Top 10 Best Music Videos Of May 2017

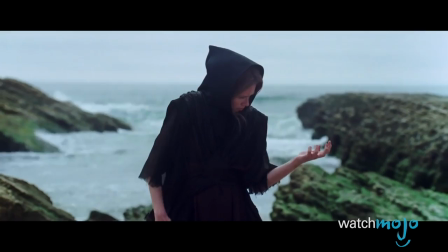(4:07)
Directed by Sean Pecknold, this video combines non-verbal expression with some gorgeous outdoor cinematography.
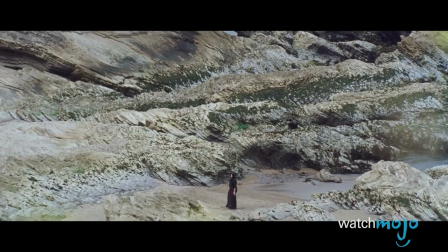(4:13)
There's a definite arthouse feel to Fool's Errand, with the synchronized choreography and color-coded subjects.
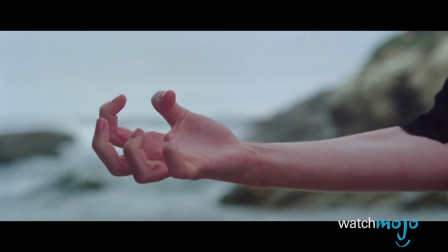(4:19) That's fine with me, what have I got?
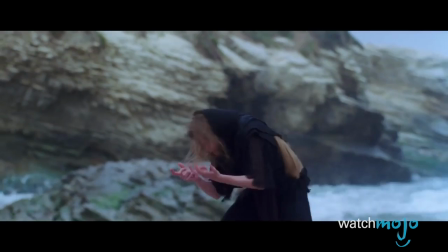(4:25)
But it's the earthly insert shots that go under the radar, as they emphasize a sense of isolation and psychological deterioration.
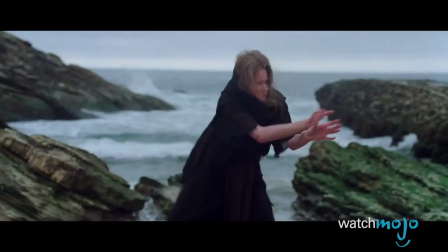(4:32)
So, with the mixture of morose undertones and sublime visuals, a production like this plays to the senses, allowing for different emotions to emerge.
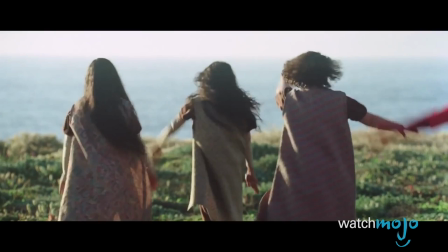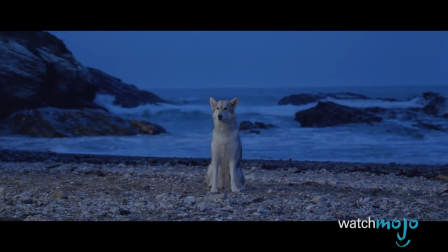(4:46)
Of course, any video that closes with a sad canine will have a profound effect on most viewers, making Fool's Errand even more impactful.
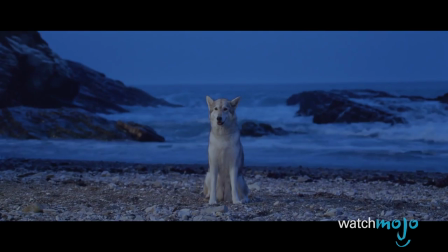(4:53) For all I know.
Number 5,
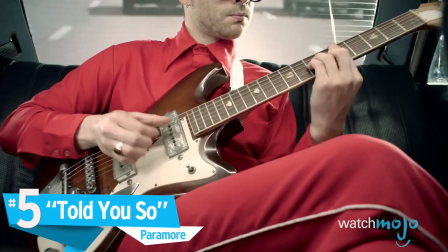(4:59)
Told You So, Paramore.
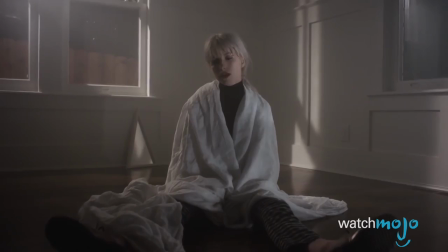(5:05)
In this Paramore production, directors Errand Joseph and Zach Farrell blend vibrant reds with film noir vibes.
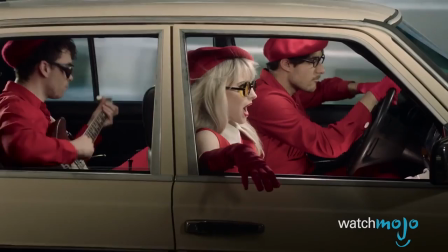(5:12)
Per usual, Hayley Williams receives heavy screen time by herself, and the dramatic lighting contrasts some of the more playful scenes with her bandmates.
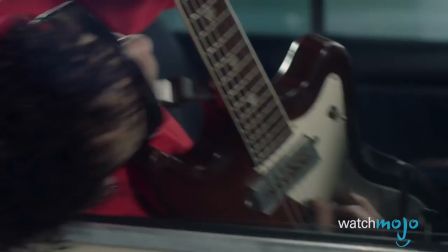(5:23)
From beginning to end, Told You So relies more on a specific mood rather than a traditional narrative,
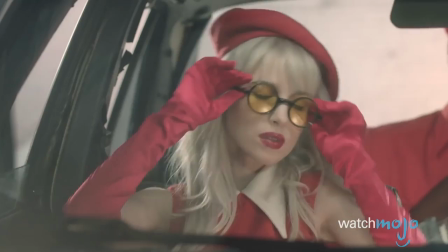(5:28)
and the stylish visuals convey a sense of unity within the band, all the while accentuating Hayley's charisma and star power.
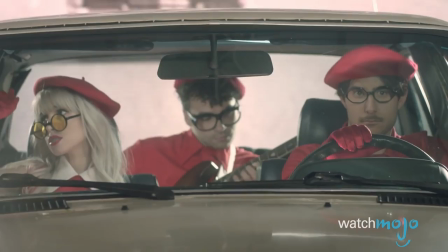(5:34)
Paramore loves making art with their friends, and they do so with immense style in Told You So.
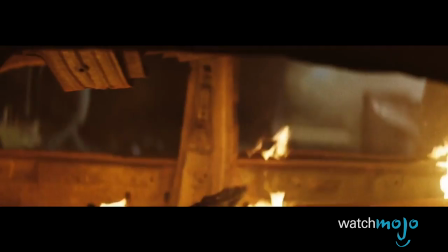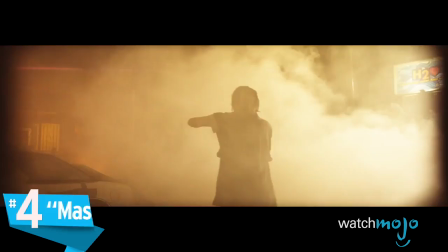(5:46)
Number 4. Mask Off, Future.
Mask off.
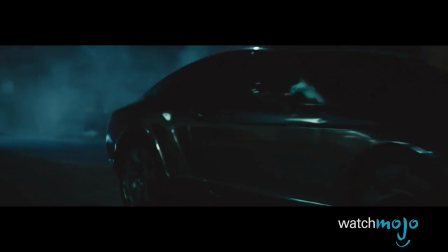(5:51)
In this video, director Colin Tilley establishes a chilling atmosphere with violence, crime, and shady characters.
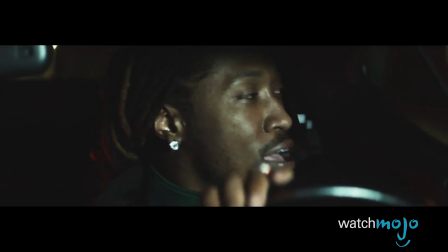(5:58)
The constant, however, is Future himself, as he navigates the city alongside Amber Rose.
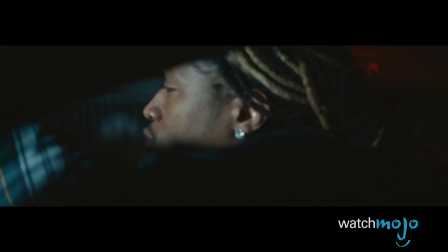(6:08)
Clearly a big-budget production, the video serves as a dark and chaotic backdrop to the heavy track, filled with expensive whips, explosions, SWAT teams, and flute players.
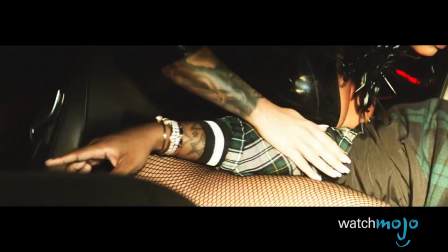(6:17)
Causing violence and chaos wherever he goes, Future provokes a riot between civilians and riot police, yet remains at ease in his Bentley.
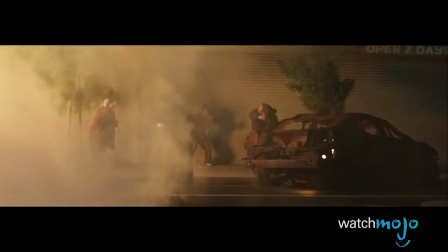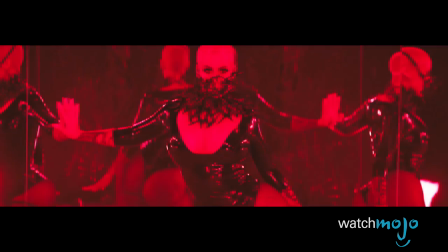(6:31)
Going beyond hip-hop video cliches, Mask Off succeeds in its cinematic approach, even allowing viewers a look behind the mask.
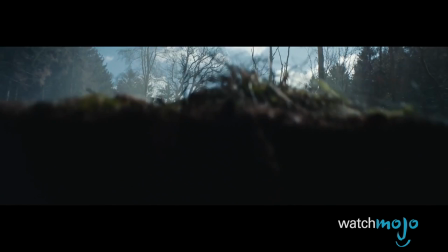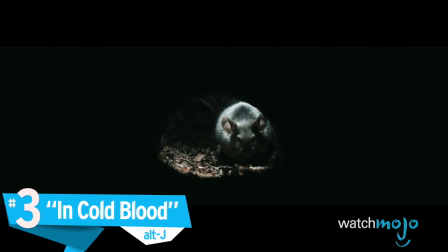(6:44) Predators, it must be cautious.
Number 3. In Cold Blood, Alt-J.
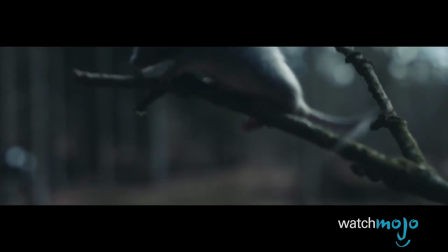(6:53)
Directed by Casper Balslev and narrated by rock legend Iggy Pop, here's a video about surviving under strange circumstances.
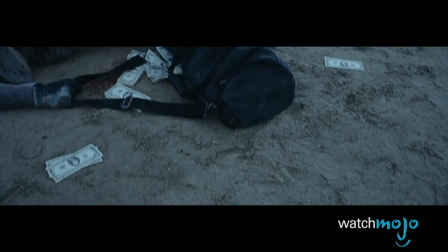(7:00)
With a curious woodmouse as the focal subject, In Cold Blood goes from cute to gruesome, as the camera reveals clues about the bloody mess.
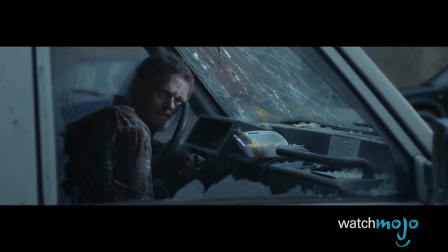(7:07) My pool, summer vibes, yeah.
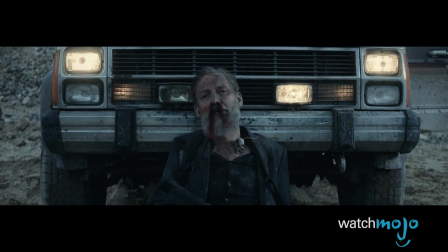(7:11)
There's plenty of subtext to process with this Alt-J video, as two surviving lovers manage to escape with the persevering mouse.
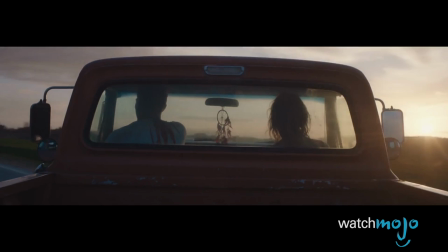(7:18)
In other words, the future may not always be clear, but In Cold Blood reminds that one must be willing to adapt to survive in a brave new world.
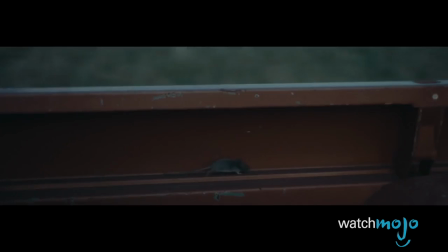(7:27) In Cold Blood.
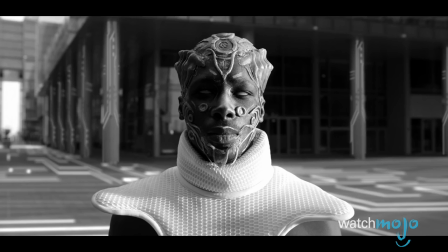(7:32)
Number 2. Thunder, Imagine Dragons.
Just a young gun with a quick fuse.
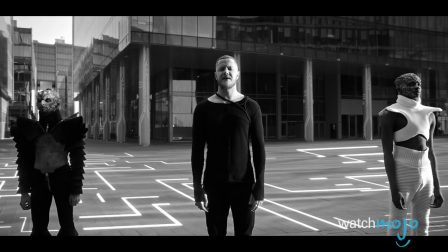(7:39)
Surreal and somewhat silly at times, this monochromatic video works entirely outside the box.
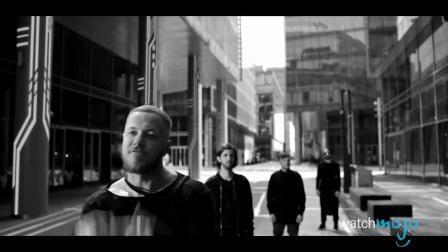(7:45)
Featuring the stylish direction of Joseph Kahn, Thunder excels with crisp editing, clever staging, and its bizarre futuristic setting.
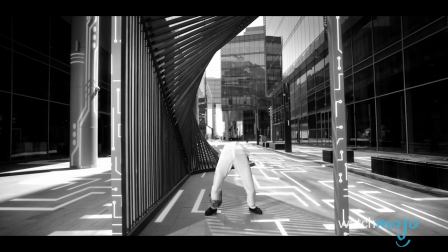(7:55)
While it's all a bit cryptic, the symmetrical sequences offer plenty of style,
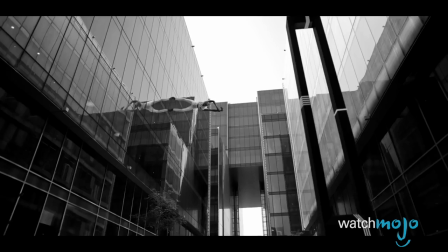(8:00)
and the director further opens up viewers' minds by shifting from intense close-ups to expansive wide shots.
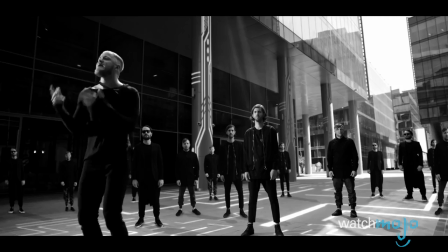(8:05)
As a result, Imagine Dragons and Khan create their own world in Thunder,
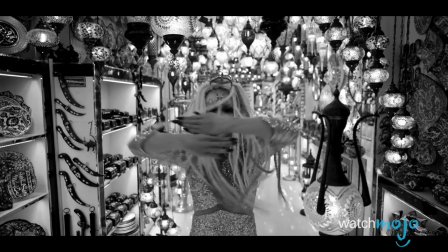(8:09)
a highly ambitious visual celebration of the song's message, with each frame standing on its own.